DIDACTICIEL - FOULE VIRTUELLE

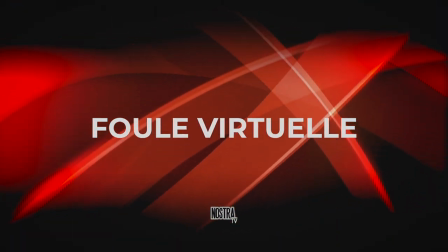(0:06)
bonjour l'épisode 6 de notre web série survie rencontre une difficulté
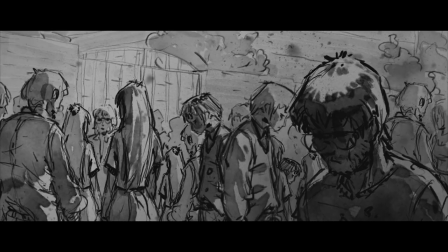(0:13)
c'est celle de la création de foules la figuration implique de la logistique et des finances une petite structure comme nostra tv est à la peine à ce moment là comment résoudre
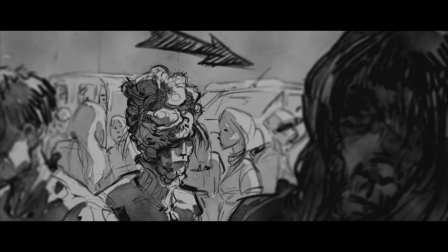(0:25)
ce problème deux possibilités le clonage vidéo et la fabrication
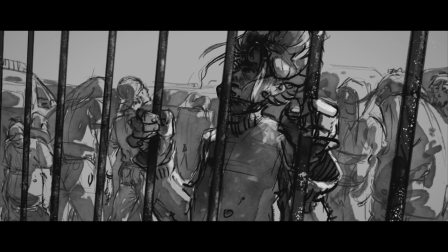(0:31)
virtuelle de foule à notre niveau le didacticiel traite de la seconde solution, en passant par la 3D.
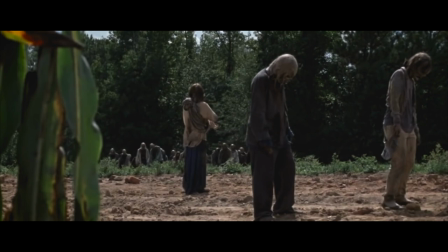(0:39)
Ce plan issu de Walking Dead présente exactement ce que nous cherchons à faire.
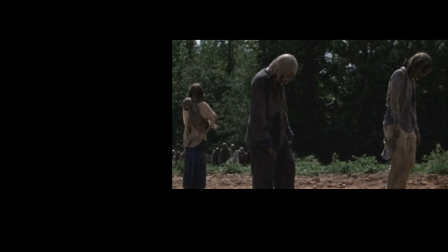(0:43)
Un premier plan avec 2-3 personnes réelles et en arrière-plan, toutes les personnes virtuelles.
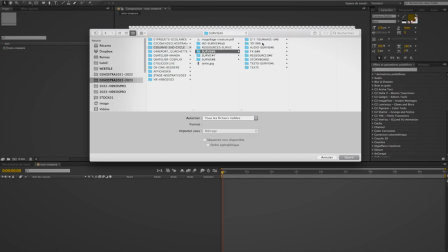(0:50)
Tout se passe dans After Effects, la première des choses est d'importer les bons fichiers. Ici, la séquence PNG d'un cycle de marche. Il s'agit d'une animation 3D de 76 images.
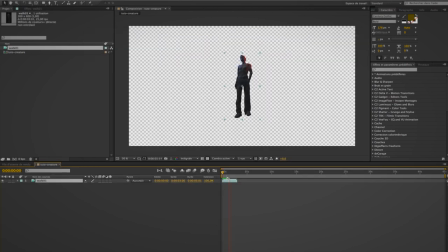(1:02)
le rendu 3D ne fait qu'un cycle de marche c'est le travail de After Effects de le démultiplier la meilleure solution de l'After Effects pour un clip c'est vraiment
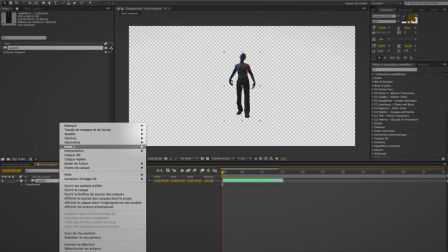(1:15)
d'utiliser une expression qui s'appelle loop out mais auparavant il faut aller chercher
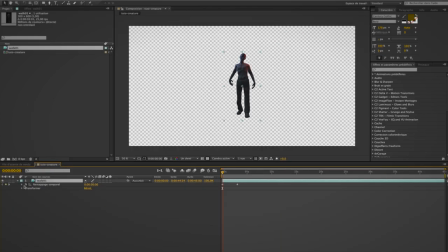(1:22)
dans instant donc tout ce qui est temporel en fait le remapping temporel il va créer deux points
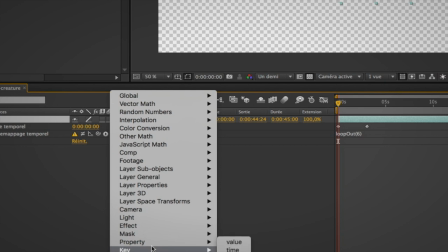(1:30)
deux points clés Et ces deux points clés vont permettre,
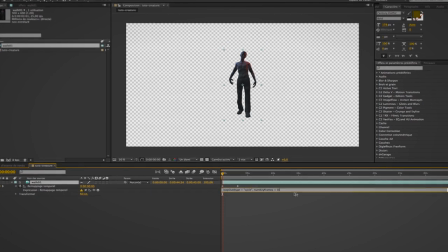(1:34)
avec l'expression LOP OUT, de le répéter mathématiquement.
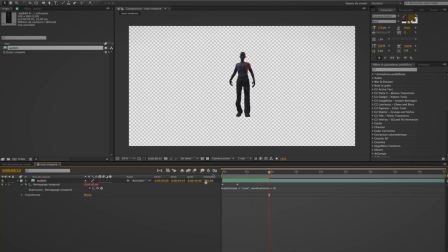(1:42)
Le défi de cette animation est d'être suffisamment rapide et efficace,
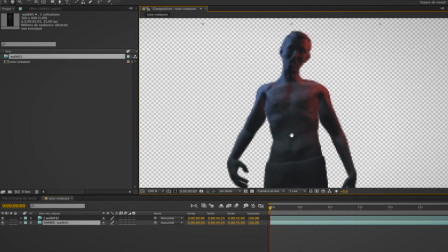(1:50)
sans être chronophage en termes de temps passé à réaliser l'effet.
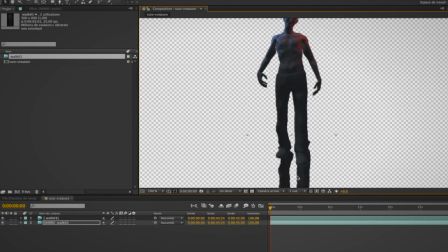(1:58)
cependant il y a des éléments qui sont obligatoires de façon à ce qu'on ait
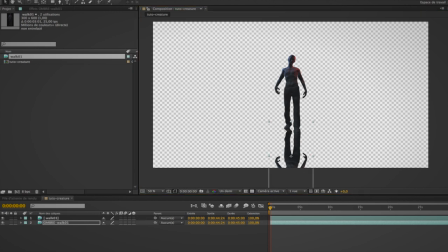(2:04)
une consistance et non pas une animation pure et dure l'objet doit être assez consistant pour ça il faut une ombre parce que le personnage repose au sol ce qui va indiquer où est le sol aussi donc c'est important parce qu'on le fait interagir avec son environnement grâce à l'ombre
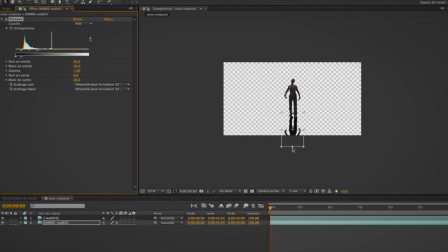(2:20)
mais on peut aussi y rajouter un reflet parce que ça c'est mon choix c'est-à-dire qu'il y
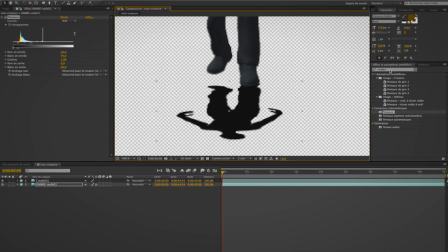(2:29)
a l'ombre plus un reflet parce que le sol est humide parce que le sol a un certain degré de réflexion
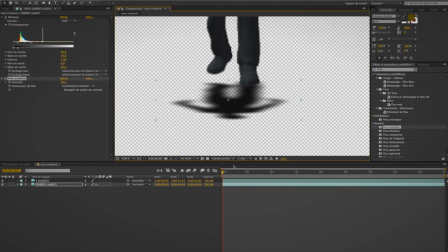(2:37)
ça va donner une consistance à ce personnage donc comment on fait une ombre on duplique l'animation une fois qu'elle a été
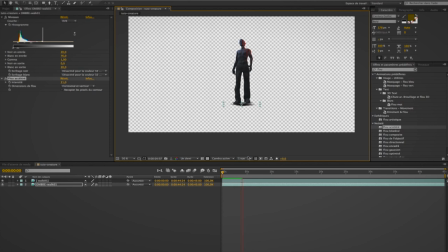(2:51)
rebouclée on la duplique et on l'aplatit au niveau du sol, évidemment. Et ensuite, on y met un flou et on la noircit. C'est-à-dire qu'on enlève tout ce qui est couleur, on la désature et en quelque sorte, on la met en noir.
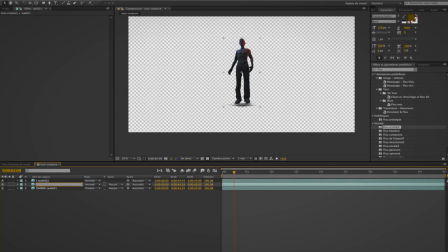(3:12)
Parce que l'ombre, c'est une couleur. Donc là, dans ce cadre-là, c'est un noir et on va se mettre ce noir, par exemple, à 70 ou 80 20% de transparence,
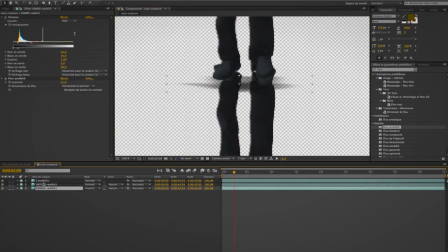(3:25)
de façon à ce que le sol puisse être vu à travers l'ombre.
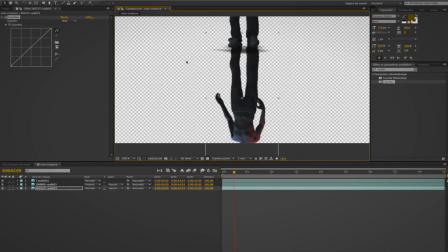(3:36)
Le reflet, c'est exactement le même procédé. On reduplique le personnage animé, et cette fois-ci, on va lui donner une forte transparence, donc un flou, dans ce cas-là un flou directionnel vertical,
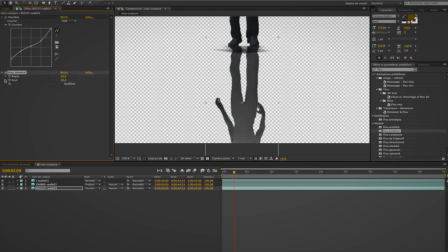(3:53)
Mais un effet de gélie aussi, un effet de gélie, c'est-à-dire que l'ombre va onduler en quelque sorte, de manière discrète, mais elle va onduler parce que ce n'est pas une ombre.
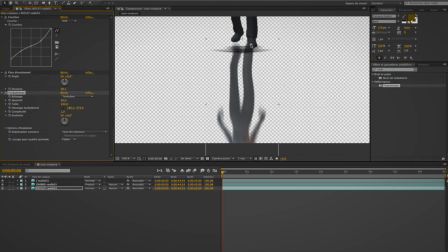(4:06)
Donc ça voudra dire simplement que le sol n'est pas parfait et le reflet s'adapte au sol en quelque sorte, bien que ce soit complètement fictif.
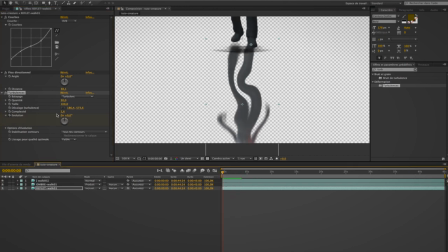(4:20)
donc là voilà c'est ce qui est en train d'être fait et ensuite quand on aura fini cet élément qu'est-ce qui se passe ? tout ceci on le fige dans une composition de façon à pouvoir dupliquer la composition et non pas les animations
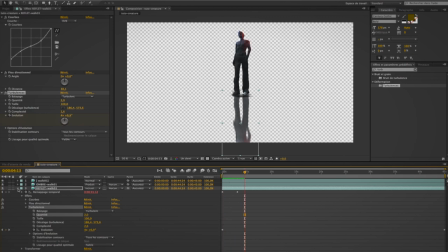(4:39)
là il y a trois animations le personnage, l'ombre le reflet tout ça on le regroupe dans une composition et c'est la composition qu'on va dupliquer pour faire une foule.
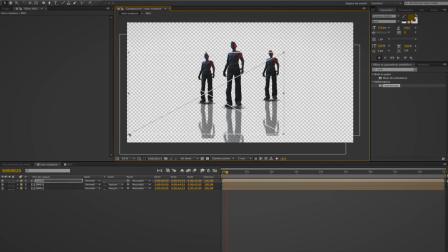(4:55)
Tout simplement, on les duplique de façon à faire une foule.
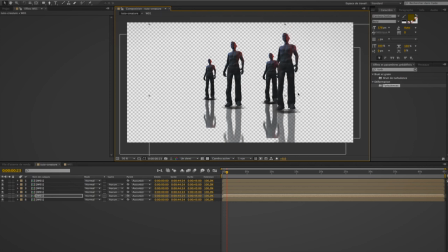(5:00)
Ici, comme c'est un test, c'est juste pour voir si ça fonctionne, si le principe fonctionne, donc je n'en fais que quelques-uns.
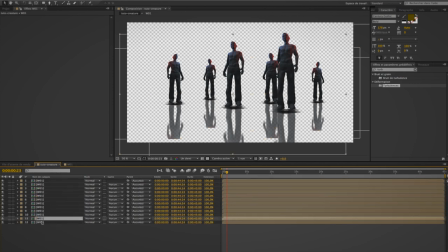(5:09)
Pour un plan fixe, simplement redimensionner la composition suffit. mais pour un plan où la caméra évoluerait il faudrait déplacer
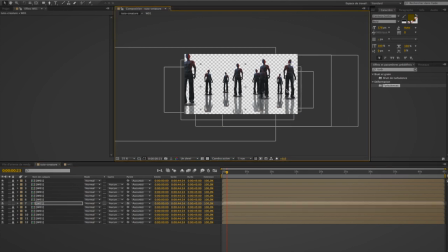(5:22)
dans l'espace il faudrait déplacer les objets de temps en temps, je ne sais pas si vous remarquez mais il y en a quelques-uns que je retourne je fais une symétrie horizontale
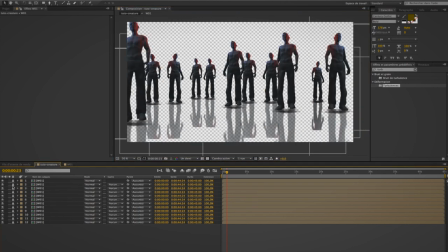(5:31)
de façon à ce que ce ne soit pas toujours pareil parce que comme c'est le même personnage il y a quand même une forte redondance ici mais je le répète, c'est un test seulement
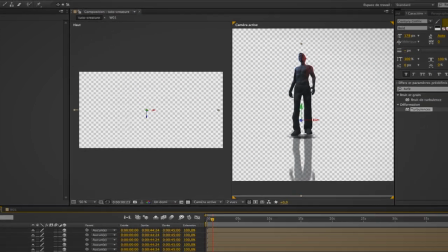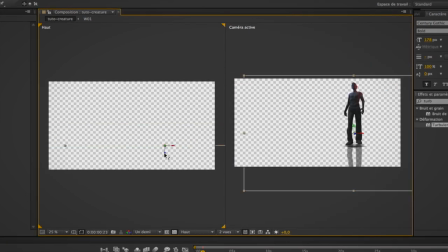(5:45)
finalement en cours de route je décide de
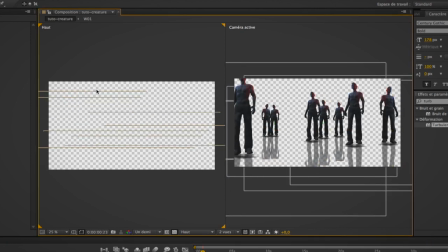(5:49)
faire déplacer une caméra donc j'ai rajouté une caméra qui va se balader au milieu des personnages et donc là je suis en train de les placer on voit que je les recule vers le fond en fait ou vers l'avant donc pour créer une
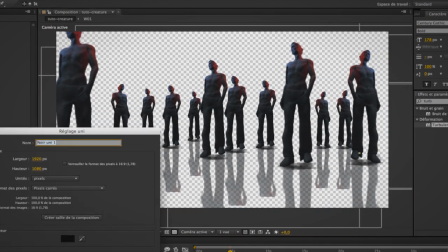(6:04)
foule qui physiquement est dans l'espace et non à plat sur un plan unique
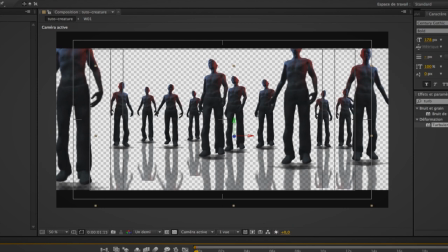(6:10)
alors bon c'était pas ce que j'avais privé au départ mais c'est intéressant de voir si ce qui se passe si une caméra se déplaçait là-dedans.
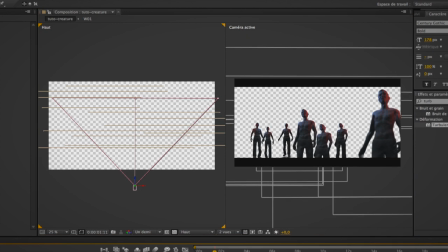(6:20)
On peut tout à fait le faire grâce au tracker. On peut traquer une vidéo et ensuite placer ce genre de choses dedans.
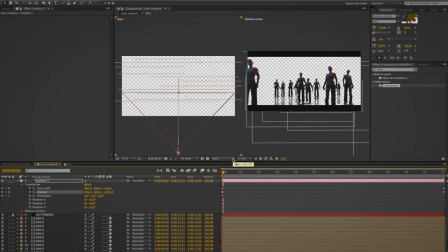(6:31)
Avec les images clés dans la ligne de position de la caméra, je définis un déplacement et par la suite, je définis aussi tout ce qui est de l'ordre du flou pour la mise au point.
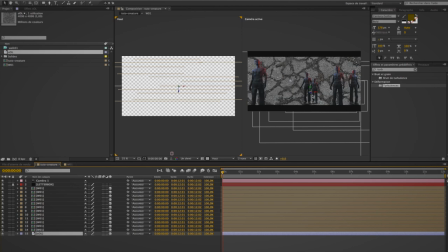(6:47)
Le sol est une simple image que j'ai transformée en plan 3D
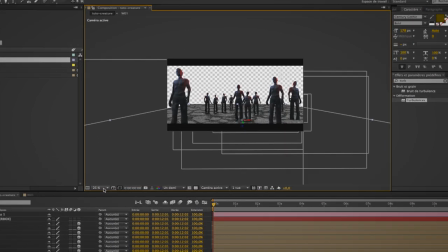(6:53)
et ensuite que j'ai positionnée de façon à ce qu'on voit les ombres et les reflets.
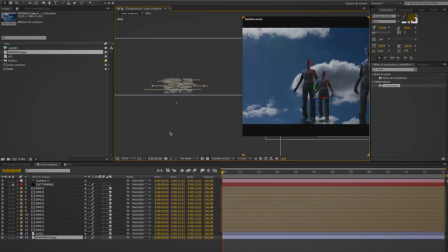(7:00)
Le ciel, exactement comme pour le sol, sera une image, mais cette fois-ci je la positionnerai au fond,
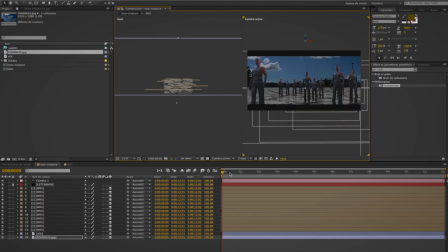(7:08)
complètement en arrière-plan, de façon à combler l'image et à créer un univers, un plan avec un fond,
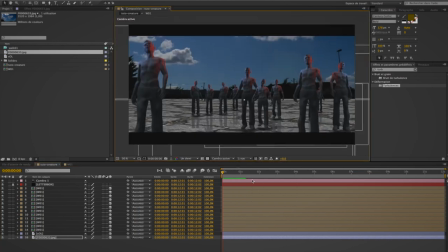(7:16)
un ciel.
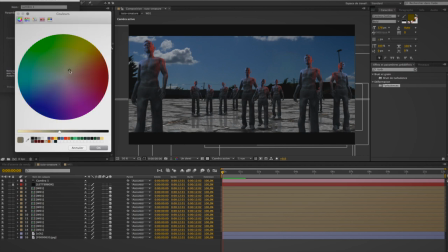(7:19)
Comme ce plan est en fait dans un espace 3D, j'ai la possibilité de rajouter des lumières.
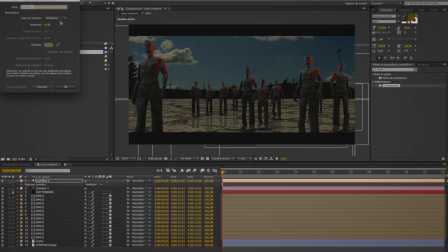(7:25)
Et j'en crée deux ou trois, une d'ambiance pour la colorer globalement et une pour éclairer plutôt une partie plutôt qu'une autre.
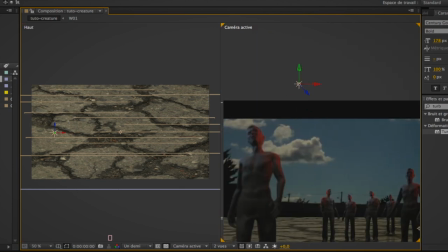(7:34)
C'est-à-dire créer un climat lumineux plutôt qu'un éclairage de type industriel,
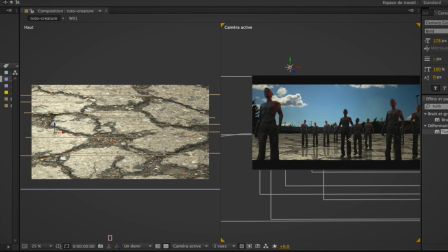(7:42)
c'est-à-dire qui désigne un objet, qui montre un objet. Là, je crée un climat, un climat dans l'esprit apocalyptique, post-apocalyptique.
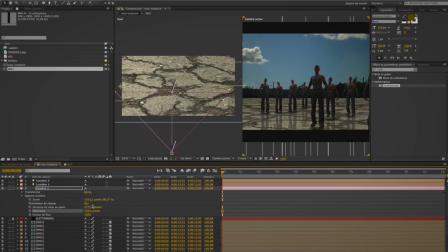(7:54)
Ici, je règle justement la mise au point de la caméra. Ce qui est devant est net, ce qui est derrière est flou, ce principe-là.